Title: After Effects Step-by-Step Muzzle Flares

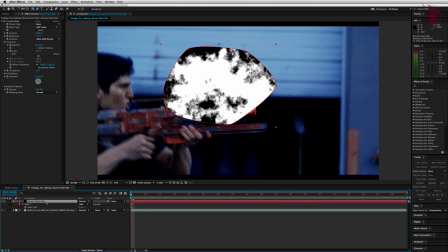258s
So because you have this muzzle flash selected, just hit M and M again really quickly, and you'll get all of the mask properties. I like to set the feather to 50.
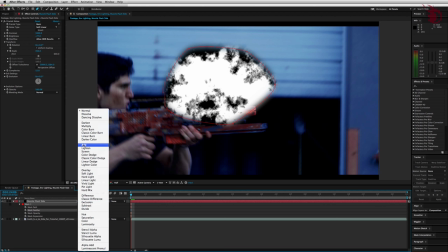271s
Now change the muzzle flash's mode to add. If you don't have the mode here, you may need to hit the toggle switches and modes button to get it.
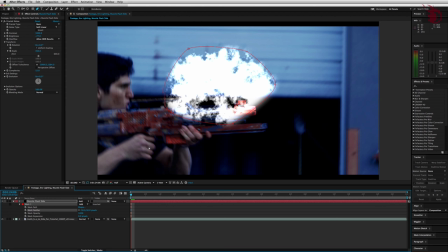281s
We're done with the pen tool for now, so hit V to get your regular selection tool back. Now we just want to work with the footage for a second, so hide your muzzle flash by hitting the eyeball that's all the way to the left of it on the timeline.
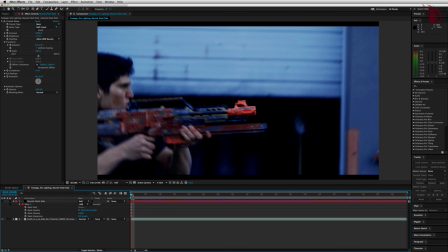293s
Now in your footage, scrub around until you find the spot where your actor pretends to shoot the gun for the first time.
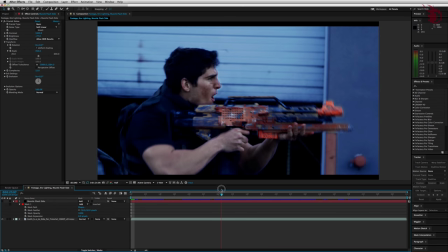299s
You should be giving it a little bit of a kick.
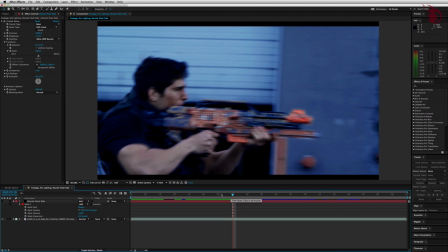305s
In the final version of this film here, Nerf Rebellion, I threw two muzzle flashes in the beginning,
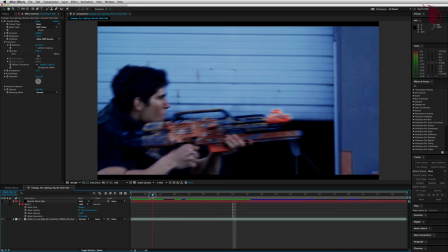311s
really quickly, right around this area here, just to add to the intensity of the shot.
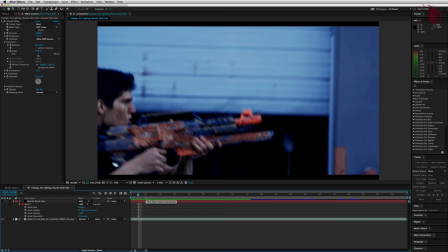316s
Even though my actor didn't exactly pretend to shoot the gun there, you can't really notice in the final edit. So I'm going to do the same thing I did for the film, and put the first muzzle flash starting at the third frame of this clip.
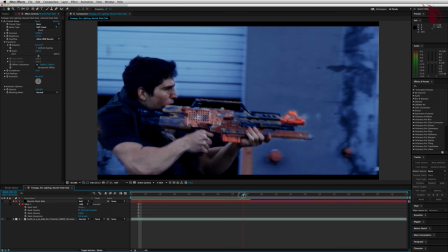330s
If you have your own footage that you shot, and your actor is pretending to give the gun a kick,
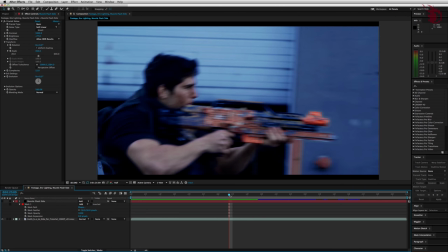335s
kind of like right here, you can actually make it a little more dramatic looking by taking out one frame here. I'll show you. Find the frame right before he pulls the gun back into his shoulder, or gives it a kick. Select that footage, hit Command-Shift-D or Control-Shift-D on a PC.
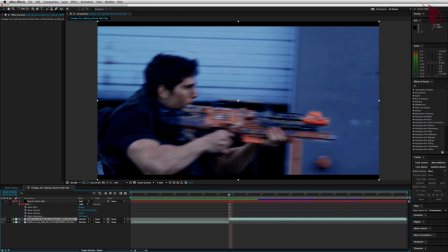354s
That'll cut your footage at the playhead. Then get rid of that one frame by dragging the left side of that clip over once,
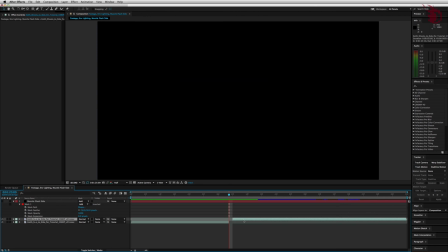364s
and sliding the whole rest of the clip back to fill in that space.
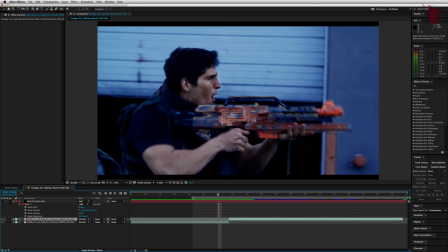371s
And now what you have is a more powerful looking kick.
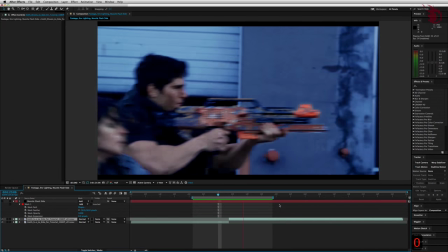377s
However, with my footage, this isn't going to work because it's so shaky, it's really easy to notice if one frame is missing.
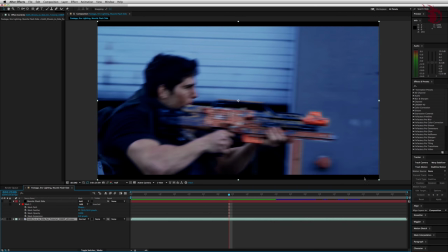384s
So I'm just going to undo that. So as I was saying earlier, I'm going to put my first muzzle flash on the third frame.
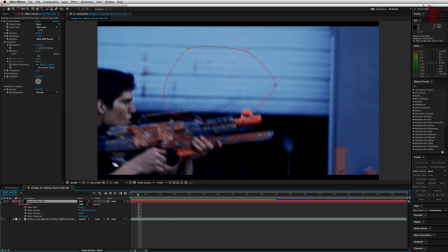392s
Go ahead and select your muzzle flash again. Hit that eyeball all the way to the left to unhide it.
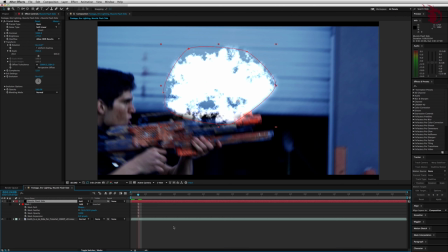399s
Now trim the muzzle flash up to this frame with Alt open bracket. Don't get that confused with open parentheses, but open bracket, which is probably underneath the plus sign on your keyboard. Next, we want the anchor point tool. You can get that up top. It looks like the arrows pointing in all different directions inside of a box.
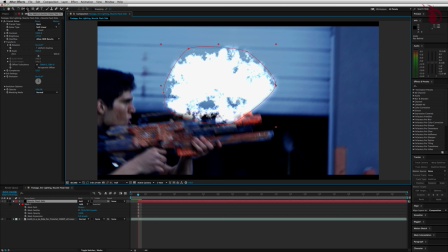419s
It's also called the pan behind tool because it has that function. Or you can hit Y and there you have it. Next, go over to your muzzle flash and find the anchor point that looks like a little crosshairs. Select it, drag it over to the left somewhere or wherever your muzzle flash is going to be connecting with the barrel. This is going to make things easier later on for rotating and scaling.
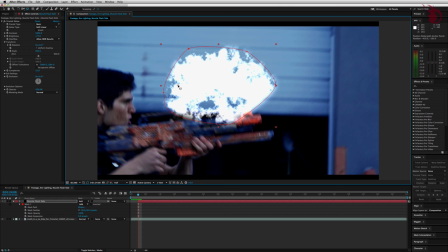438s
Now, if you're making more of a straight-on muzzle flare, either for a gun that's pointing directly at the camera or away from the camera, simply put this anchor point closer to the center and make the whole muzzle flare a little more rounded. Hit V to get your selection tool back, and move it over to the barrel.
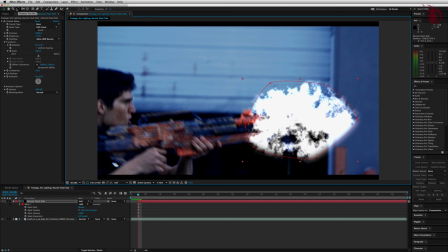457s
Rotate the muzzle flash with the rotation tool. Looks like a counterclockwise arrow up top left, or hit W for it. Line it up with the direction of the gun. Hit V to get the selection tool again. Now we want some radial blur. With the muzzle flash selected, come over here to the effects controls panel. Right click, go to blur and sharpen, and radial blur.
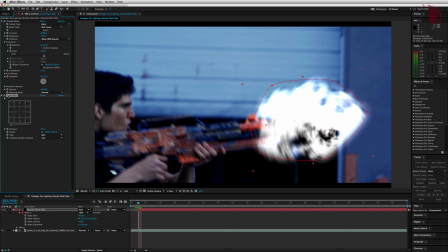482s
Now we want to move the center point of the radial blur. Do that by clicking the little red cross in the little red circle that's over here in the composition window. It's going to be right on top of the muzzle flash. Then just drag it to the same place you've set the anchor point.
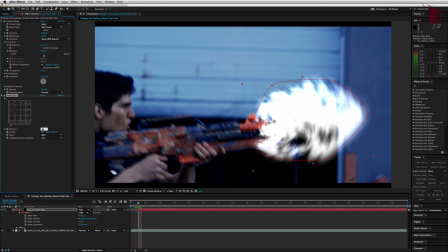501s
In the effects controls panel, set the radial blur amount to 32.